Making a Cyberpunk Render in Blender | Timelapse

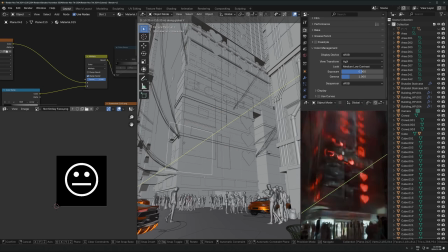1177s
um so that's a cool trick that i'll i will intentionally try and follow now with my colors and i have noticed that it looks a lot better when i do that anyways
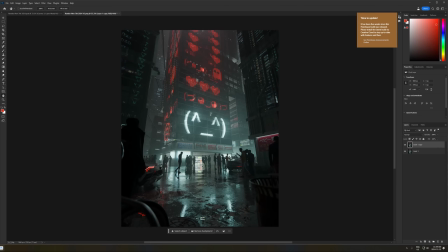1185s
at this point here i decided to switch back to the other uh emoji text thing as like the main neon sign
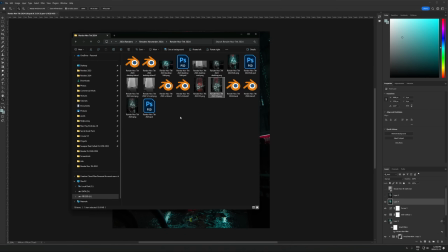1193s
here um the only difference here is that in the actual final one i made that red instead of blue but i literally just changed the color everything else is pretty much the
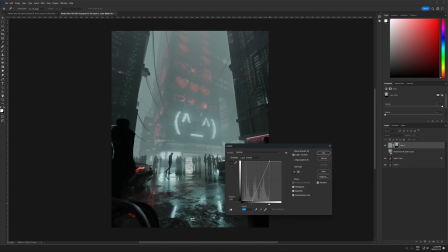1200s
exact same um so yeah i'm just bringing it through photoshop doing my basic adjustments as usual running the mist pass uh
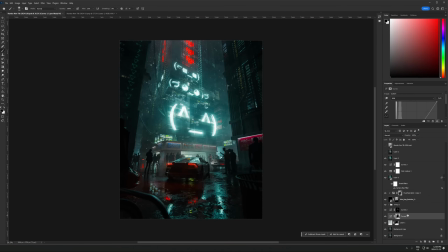1208s
through there just brushing in kind of like this smoky effect using the mist pass adding a bit more glow in photoshop um basically also brightening up certain areas that i want to be like uh just just pop out a little bit more darkening some areas that i don't want to be as prominent
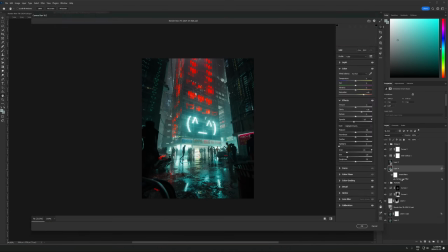1224s
like mostly around the edges, the street below, just anywhere where I feel like should feel like just not,
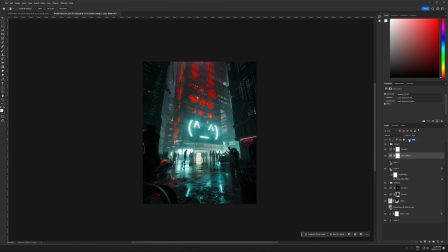1231s
I don't know, sometimes actually making it darker on the edges too does make it feel a bit more like dark and gritty,
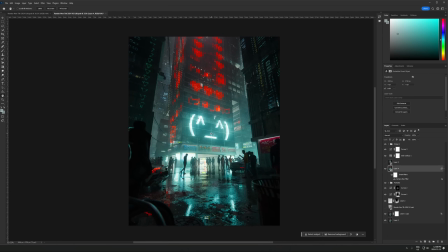1237s
so I really wanted to lean into that here, and you'll see me make it even darker in a second as well,
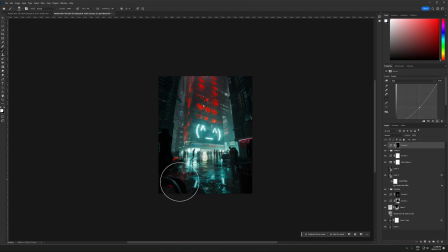1242s
and then running it through the camera off filter, that's just basically a photo editor, like you could just make the, adjust the brightness, contrast,
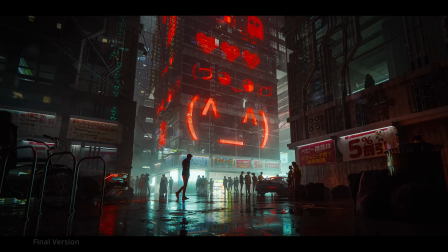1249s
sharpening, that kind of stuff, I think I boosted the clarity a lot and yeah there's
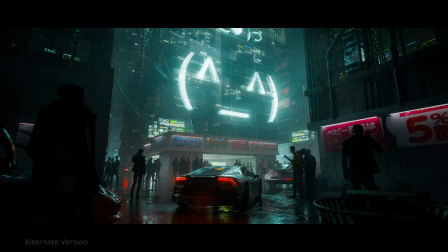1256s
the final result right here I did actually go back into blender and then render a desktop version so I'll put that up here too so hopefully that was
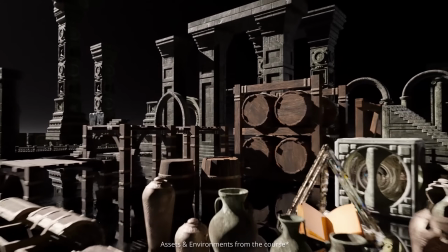1263s
useful if you're really interested in these kinds of environments I highly recommend my environments course that I put out last year that's
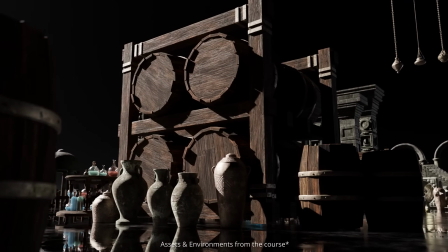1270s
helped a lot of people with this sort of style of environment so if you're interested in making stuff that has the kind of vibe of the stuff that I show on
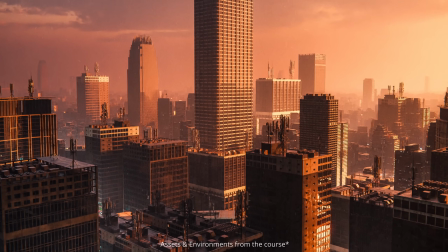1276s
this channel and on my instagram um yeah i'll leave a link to that below and yeah uh hopefully this gives you some
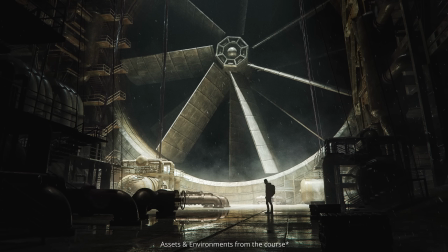1282s
you know ideas of some cyberpunk cool stuff you can make in blender so yeah thanks for watching and bye